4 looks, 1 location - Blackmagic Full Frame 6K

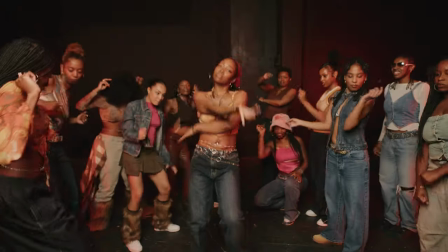(3:59)
At the time there wasn't a lot of people running around on gimbals and there wasn't a ton of really shaky handheld videos as well so I
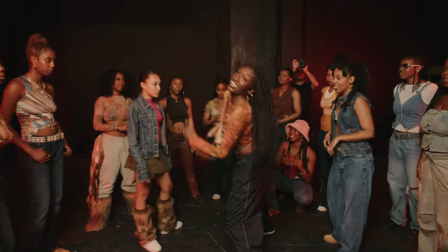(4:05)
decided I was going to lock off and focus on the location but also making sure I was shooting at a focal length wide enough to actually cover
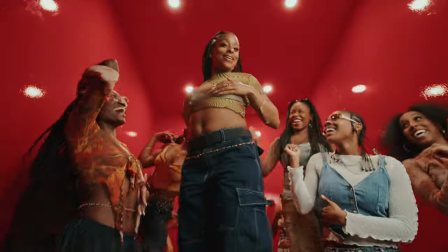(4:12)
the entire location and some of these sets had 3, 5, 12 plus dancers at the same time so you need a lens that's going to be wide enough to accommodate for that. Now these lenses do have drastically different character from each other. The DZO is a little bit more halfway between vintage and clinical where the Irix is incredibly sharp and incredibly clinically clean which also means you have to do a little bit of adjustments when you're in DaVinci Resolve to get them to sort of match up but that's not here nor there and it's fairly easy to do.
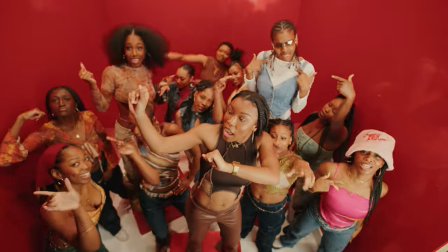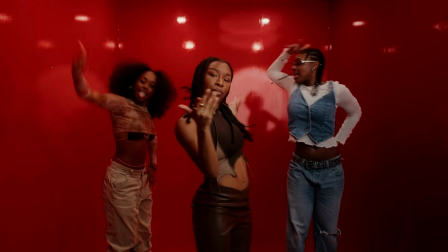(4:45)
Let's go into our first scene. This one's actually the easiest and it only requires one light that I brought in. Now with this location, what we noticed here is that there's going to be these pot lights that are going to be at the top. There's about a few of them that was actually bringing in some lights and top down lighting for the entire kind of box that this shot was in.
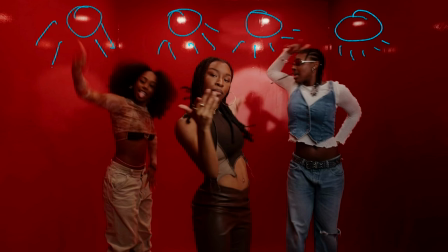(5:03)
Now these are pretty neutral. They were even a little bit on the cooler side. If I was to guess, they'd be somewhere between like 5,800 to 6,500 Kelvin, I could be wrong on here. But overall, they were a bit more neutral, a bit on the cool side in terms of the light there. Now, for me personally, with darker skin tones, I don't necessarily like having cool or neutral lights.
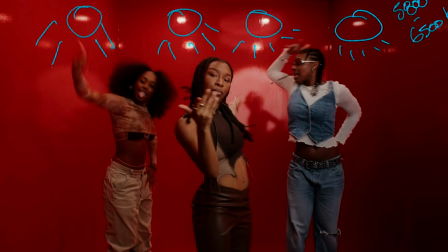(5:22)
This might be a little bit too much if I was to rely on it. So I actually brought in my own fixture in order to help mitigate that and to also make sure that we're lighting our skin tones perfectly. Now, one of the things I did use onto here was going to be the FC300 by Nanlite.
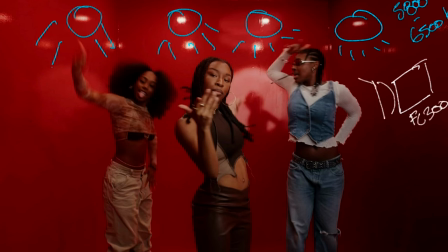(5:35)
Now, because I'm in an indoor location, I don't necessarily need these super powerful lights. I don't necessarily need this to be the most powerful light in the world. All I need is something that's bicolor and if it works inside. And also, I put a 150 softbox in here to make sure that I actually was able to
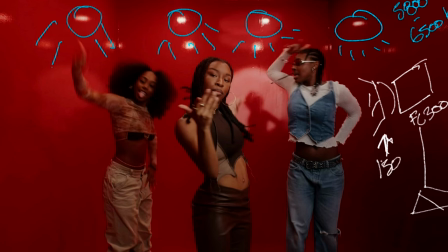(5:53)
get enough coverage in terms of having soft lighting for all the subjects in this kind of box shape. Now, what's cool about this is that you're also going to get some return off the walls. I deliberately decided that I wasn't going to grid this guy off. I wanted to make sure that all of that light was bouncing on both sides of the wall. It's a pretty confined space.
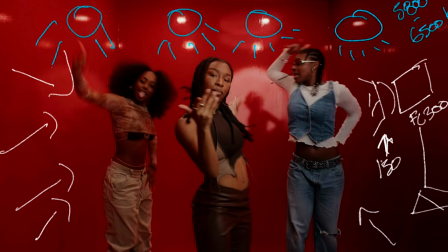(6:10)
So that way if there's anything that I miss in the light coming from the key side It would bounce back and I would still have some pretty even exposure However, even when you're looking at this image There is going to be a little bit of fall off on the talons face from the
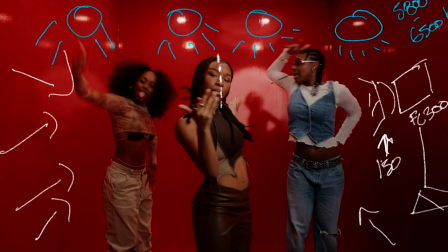(6:22)
key side going onwards It's not exactly a perfect rembrandt lighting, but I didn't necessarily want it to be But this was fairly easy because I just put a big soft source almost directly in front of this kind of square shaped box That was here now what's cool about this guy and using a soft light Especially in an enclosed space that you could actually get your coverage as well I'm going to show you a couple of different shots or use the exact same lighting setup And it worked pretty well because we can get a couple of shots without having to change up our lighting Now one
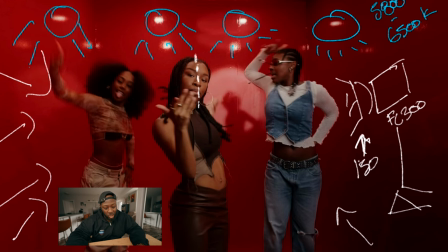(6:47)
thing that I didn't mention was the color temperature on my fc300 now for me personally when working with darker skin tones I kind of prefer to go a little bit warmer than whatever my ambient is going to be It's a little cheat and it doesn't have to be that much, but I think I was sitting around 5,000 here Maybe even 5,600,
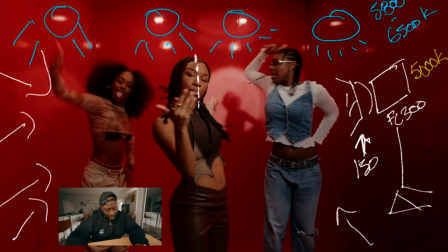(7:04)
but nonetheless, I was still a little bit warmer and that way on the skin tones It doesn't look too blue. What ends up happening is I put something that's like 6500 Kelvin It starts to look a little bit purpley or just doesn't look as natural
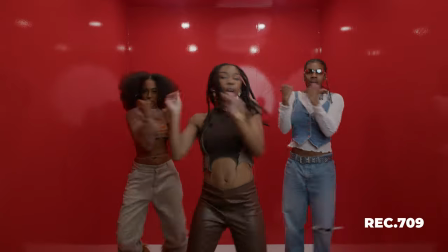(7:15)
as I'd like it I like to cheat my color temperature a little bit more in my lighting so that way those skin tones pop But also it helps
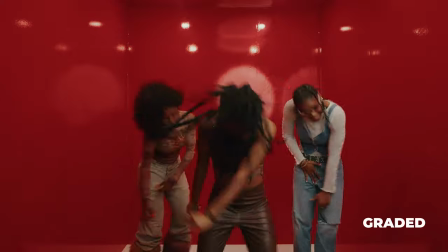(7:21)
me out a little bit in the gray because once we fully graded these clips It did look pretty good and the skin tones looked fine
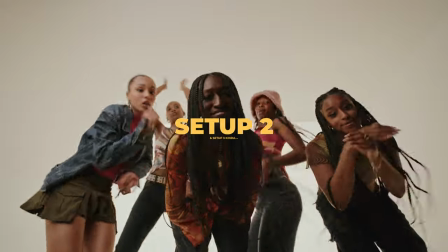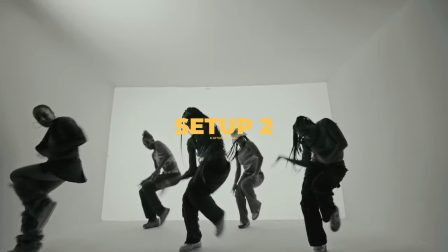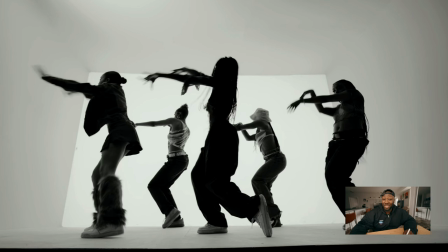(7:40)
Now, one of the things I also do with leveraging locations is that if I could make the same exact setup and change it in my grade and post, then I'm absolutely going to do that. The two clips I showed you were the exact same lighting set up more or less One of the things that we did here is because there's actually a gigantic light on this wall over here That was bringing out like a 5600 Kelvin
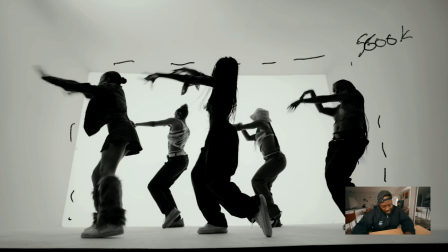(7:59)
That kind of acts as my backlight in order to give that silhouette effect This is also going to be a white enclosed wall So anything that's obviously not going to be completely white is going to come up as a shadow Which really really worked well and it was incredibly easy to set up because I didn't need to use any extra fixtures This is actually pretty simple to do this doesn't necessarily require a lot of thinking in it
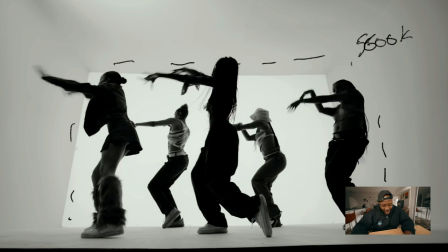(8:19)
But what I wanted to do was make sure that we have this light in the background That was just bright enough that it didn't necessarily blow things out But at the same time you could still see some of the shadow details that are into here From that white wall and because it's spilling all over the place It's spilling on the walls. It's building on the ceiling.
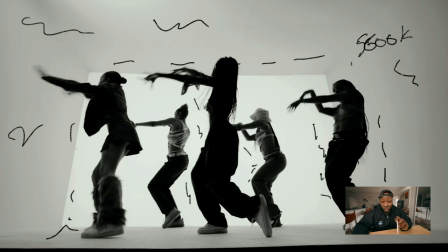(8:35)
It's building on the floor You're going to be able to get some return But at the same time if you're shooting your camera from the front angle You're still going to get that silhouette with a couple of details Now,
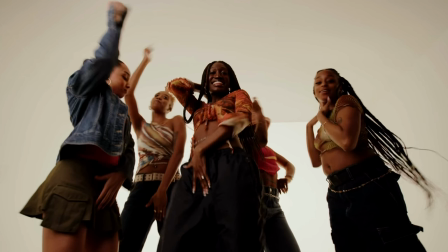(8:44)
this is also gonna be a very similar shot as well. This is the exact same setup, except we've made one twist. We still have that light wall that's at the back there that's actually softened up as well, that's giving all that return into the room. And then I've just added my FC 300 over here. That's still gonna be on that big soft box, that 150.
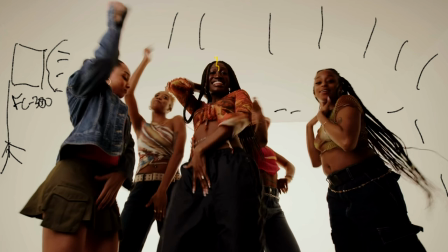(9:02)
It's still enough coverage that you still get some that's gonna be on here. You still get some that's going to be on here. You also still get all of that light that's going to be on that half of the face and then falls off going the other way, the opposite way of that key light.
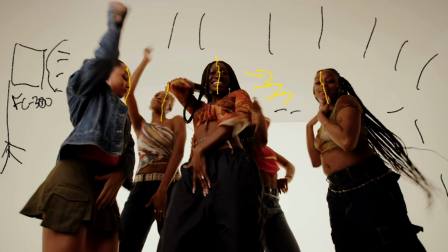(9:16)
Using this is kind of like a two light setup because that back wall is a little bit more mesh. So that way you're able to actually have some pretty even lighting. But at the same time, if my key light is more powerful than what the backlight is, you are gonna get a little bit of that contrast and a little bit of that look. But at the same time, that's still one fixture on a big softbox and just using location to your advantage.
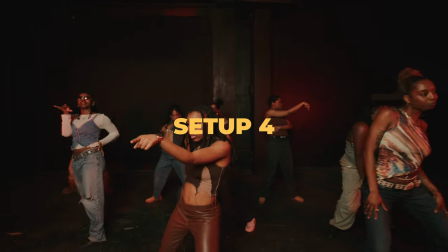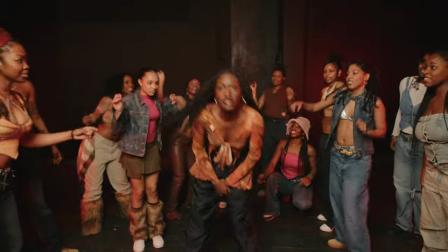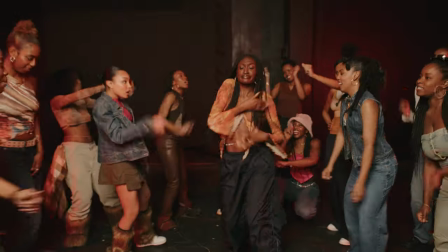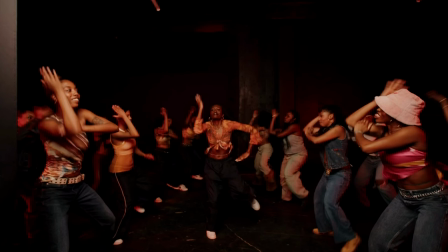(9:50)
Okay, and for the last one, we're actually going to go into this all-black room, which we did add a couple of different lights, but honestly, it's not the most complicated thing in the world.
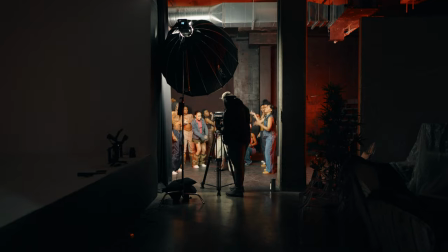(9:58)
Now, one of the things we also did, again, is we had that big FC300 on that big softbox.
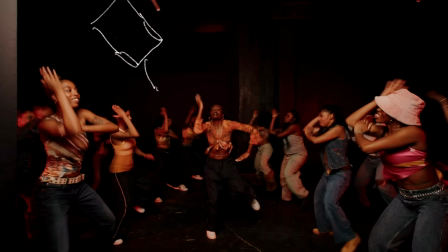(10:04)
That 150 does a ton of work actually coming down on most of the talent, which is actually kind of surprising. There's no bounce or anything coming down from here. So we set this guy up right about over here This is about 5600 Kelvin that's
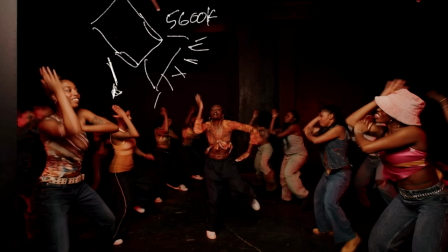(10:19)
gonna go at the top and that actually helped light up pretty much everybody On here. We just use a singular light which was really surprising because there was a bunch of different people on here We also had gimbal movement as well and yeah,
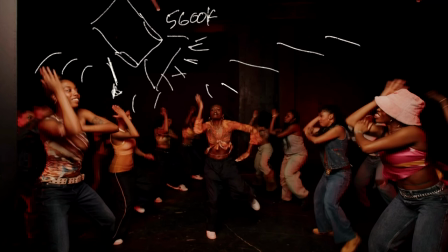(10:32)
that actually did a really good job Now one of the things we also did because if this black wall was just left to how it
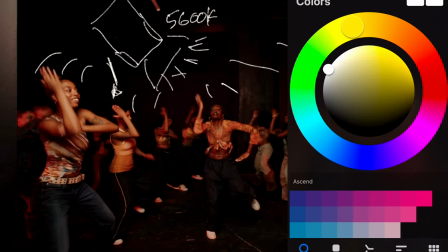(10:39)
was it would kind of look one-dimensional and flat so we decided to add in a couple of uh fixtures in here to actually get some
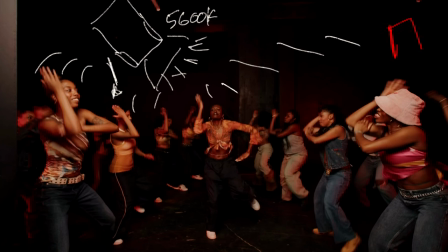(10:46)
rgb going so right over here i'm going to put the pavo slim and this is obviously going to be set to red and this is actually giving a bunch of that red light you're starting to see into here and
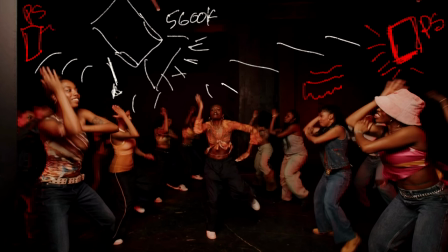(11:02)
also we have the same pavo slim at the other side and it's also giving all that light that you can see on the corners here, all that red light coming through, that's going to give you a little bit of an edge. It's really nice because it does help make things a little bit more three-dimensional.
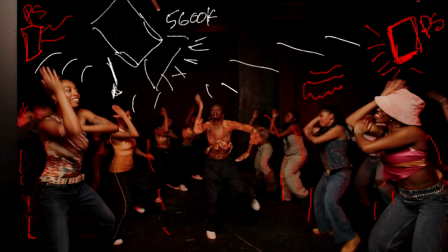(11:17)
And we say things like being able to pop things off of the background, but when you have a black background, there's not much to pop off of. Now, one of the things we also did to make sure that we kind of had more of a leading line is that some of the times when we were actually getting into our shots,
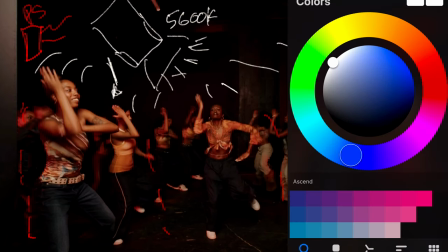(11:31)
and this is more of a camera movement than the lighting breakdown, whenever we were getting into some of our shots,
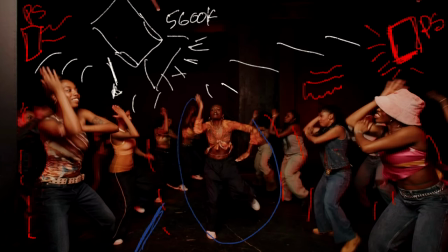(11:36)
we tried to make sure that there was somebody in the middle of these shots that we would always kind of come back to. So the people on the sides were kind of like leading lines for the choreography or whoever was going to be in the middle. Now, we did a couple of insert shots that weren't the main choreography,
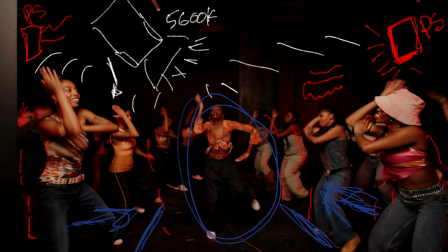(11:53)
and that's where you're going to see like kind of the dance circle that's going around outside of some of the gimbal movements or some of those kind of cutaways that were going in between the video.